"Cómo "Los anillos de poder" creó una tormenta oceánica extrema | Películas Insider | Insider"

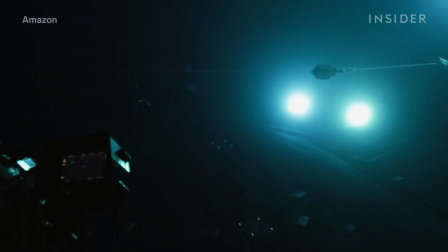Luego filmaron la secuencia en dos tanques de agua reales, la parte submarina en un tanque de buceo más pequeño y el resto en un tanque al aire
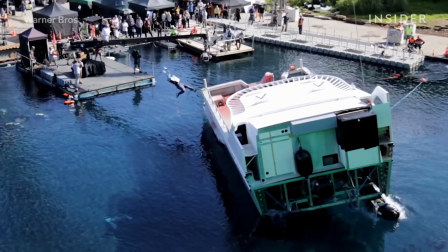libre de 3 metros de profundidad capaz de contener 2,5 millones de litros de agua.
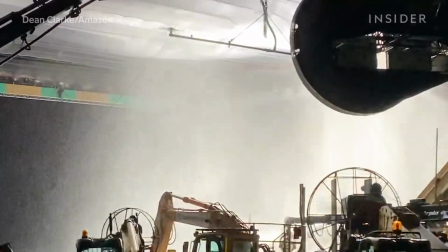El equipo técnico colocó un techo retráctil sobre el tanque para tener un mayor control sobre las condiciones de iluminación y facilitar la ampliación del set en postproducción.
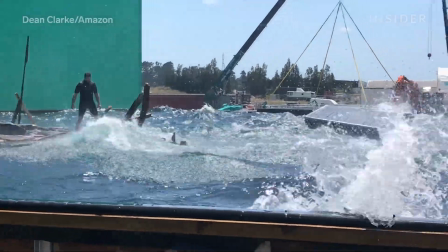Pero el agua no solo absorbe la luz, sino que también la refleja.
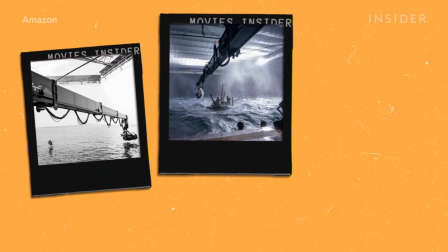Así que en los Anillos de Poder se cambió el color de los fondos dependiendo de la hora del día. Pudimos usar un fondo negro para las escenas nocturnas y uno blanco para las de niebla.
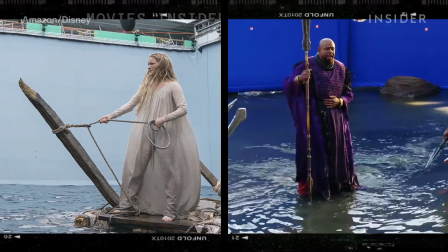Y para las escenas diurnas, usaron un fondo azul que era menos azul que de costumbre, algo que también fue usado en Lo Imposible.
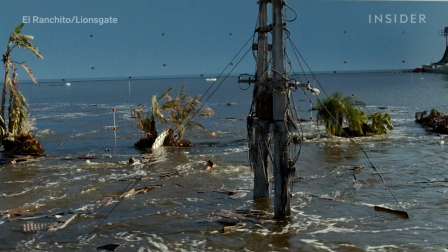Así, el equipo de efectos visuales pudo borrar a los actores como con una pantalla azul o verde común, para que cuando el fondo se reflejara en el agua, el color azul no fuese tan notorio,
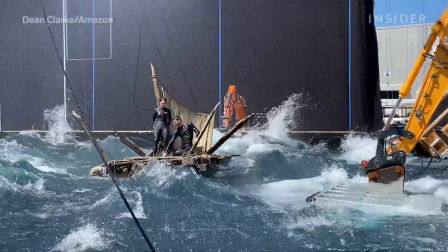sino que pareciera una especie de cielo. La producción construyó una balsa para los actores que debían estar dentro del tanque.
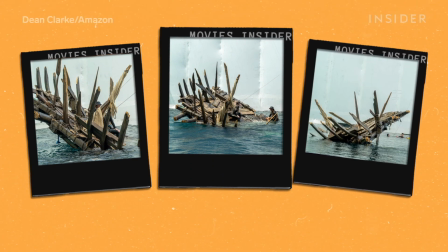Pusimos la balsa en el tanque y comenzamos a pensar en cómo hacer que fuese segura. En cómo podíamos mantener la balsa atada a un lugar para que no sea empujada por las olas y aún así pareciera real.
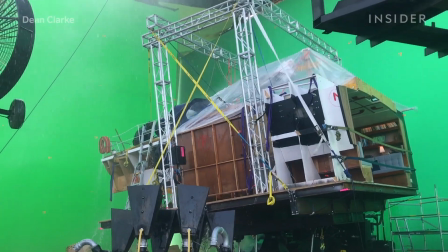La solución fue usar una base hidráulica, como la que utilizó Dinen a la deriva de 2018.
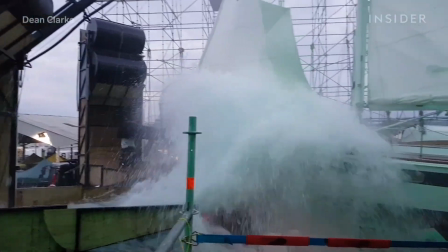Para hacer que el yate atravesara un huracán, su equipo lo montó en un cardán junto con una excavadora robótica de 200 toneladas.
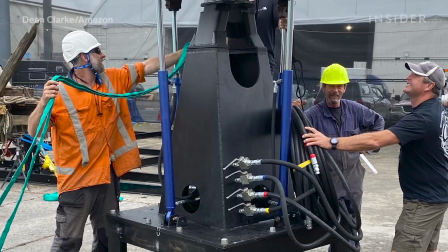En los anillos de poder, el cardán submarino estaba unido a la base de acero de la balsa. La madera que se coloca encima de la balsa tiene una cubierta blanda, para no lastimar a los actores cuando están rodando y tirándose sobre ella y siendo revolcados por las olas.
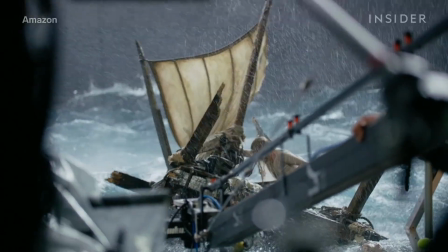La seguridad fue un tema primordial teniendo en cuenta lo que debían hacer los actores.
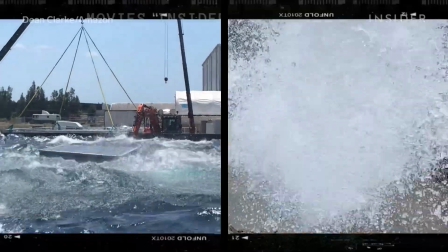Crear todas esas olas requirió un enfoque doble.
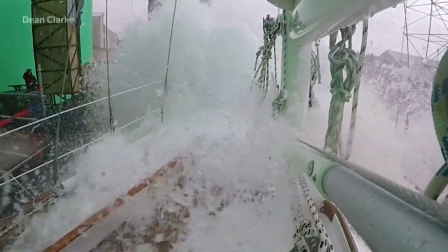El equipo se basó en lo hecho para la deriva, que involucró dos tolvas de tanques de descarga montadas en camiones.
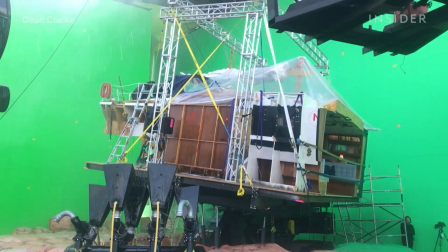Cada una tenía 4.000 litros de agua y un cañón grande con 8 morteros de aire para efectos de rociado. Eso era demasiado grande para la escena y para la balsa, porque la balsa medía 2,4 metros y el bote 17 metros de largo.
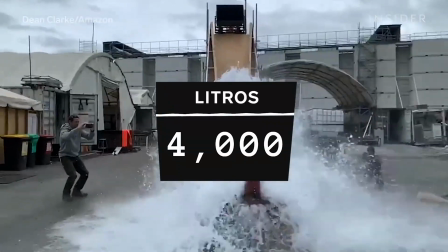En los anillos de poder, los tanques de descarga ya no eran de 4.000 litros, sino de 750.
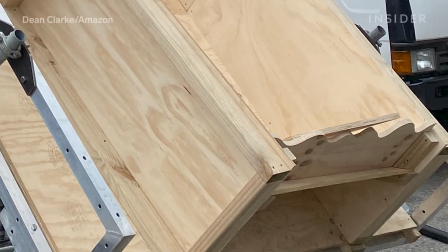Y en la parte inferior de las rampas, el equipo cortó pequeños dedos en las placas protectoras para dispersar el agua,
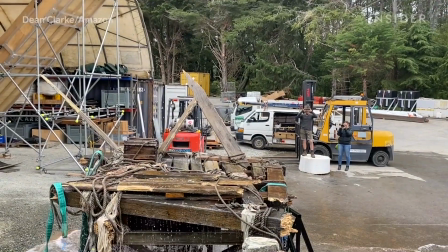lo que hizo que las olas fueran manejables para la balsa más pequeña y que se vieran como querían.
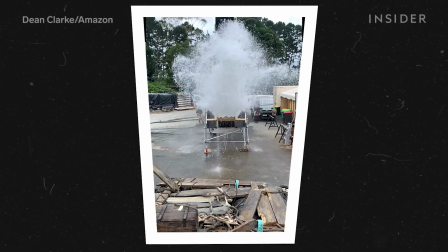Era más un rocío envolvente que un chorro de agua concreto.
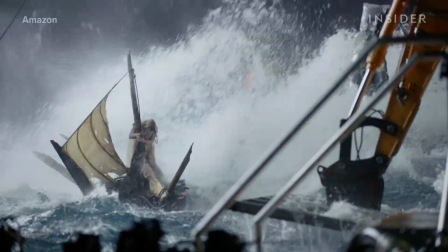Los tanques de descarga crearon olas cronometradas específicamente, pero para el movimiento continuo.
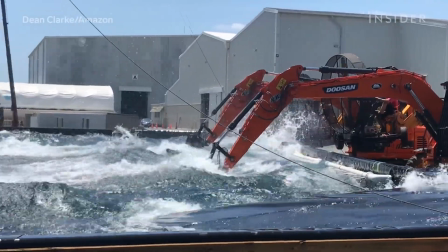La producción usó 5 excavadoras de construcción de 14 toneladas, con grandes placas de acero,
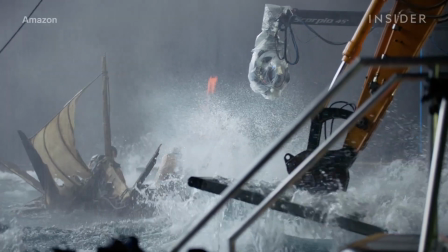que fueron operadas manualmente desde diferentes puntos alrededor del tanque.
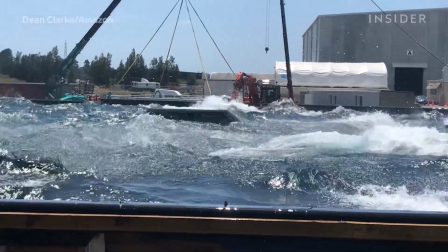Había mucha resistencia en las grandes placas de acero para que las olas que se generaran tomaran más impulso, atraparan el viento y lo cruzaran.
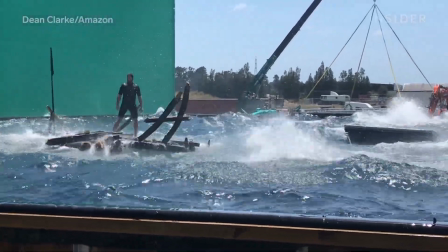Las olas iban y venían y rebotaban, lo que hizo que todo se viese desordenado y horrible una vez que las olas habían alcanzado el tamaño óptimo.
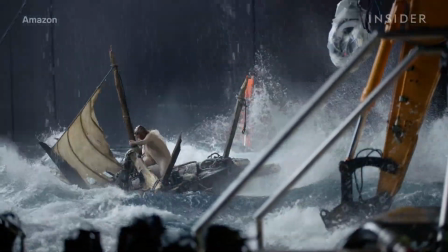Y luego se activó el tanque de descarga. El resultado fue convincente, al menos en el primer plano.
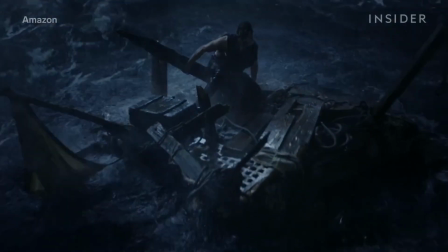En una toma amplia, sabíamos que íbamos a tener que crear agua digitalmente para extenderla.
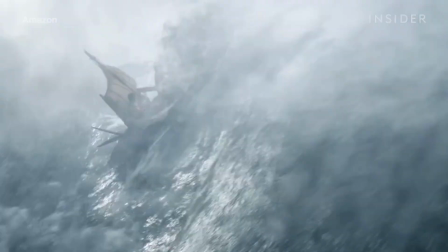Y al hacerlo, las olas en primer plano se hicieron aún más grandes y aterradoras.
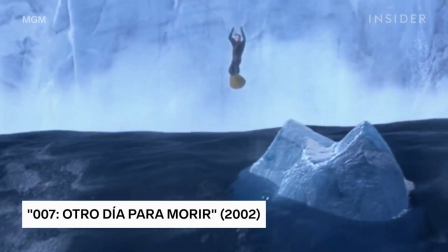Pero el agua es muy difícil de representar de forma realista con CGI,
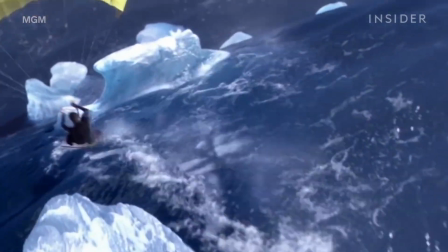especialmente el agua de mar, porque está en constante transición entre diferentes formas.
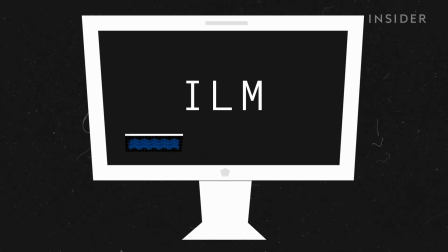Por eso, para los anillos de poder, el estudio ILM creó una máquina oceánica digital que programó el aspecto del agua digital con un número de variables. Armamos un sistema que nos permitiera decir qué tan pitado debía estar ese mar, qué tan ventoso sería y qué hora del día sería.
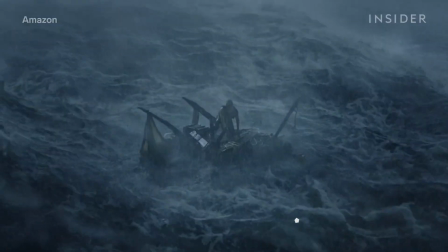Los artistas pudieron incluir pequeños detalles como rayas de espuma digitales para que las olas se enraizaran mejor.
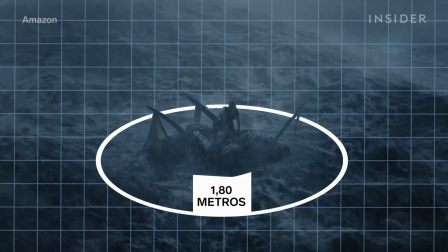También ayudó que las olas fuesen imágenes generadas por computadora a unos casi 2 metros de distancia de los actores. El agua que los está tocando y que está salpicando la balsa es en su mayoría real.
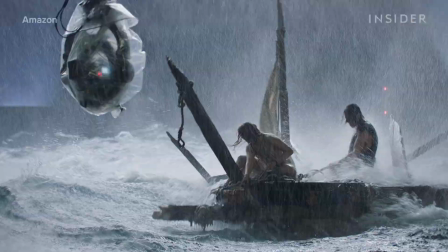Las florituras prácticas ayudaron a crear una tormenta coherente.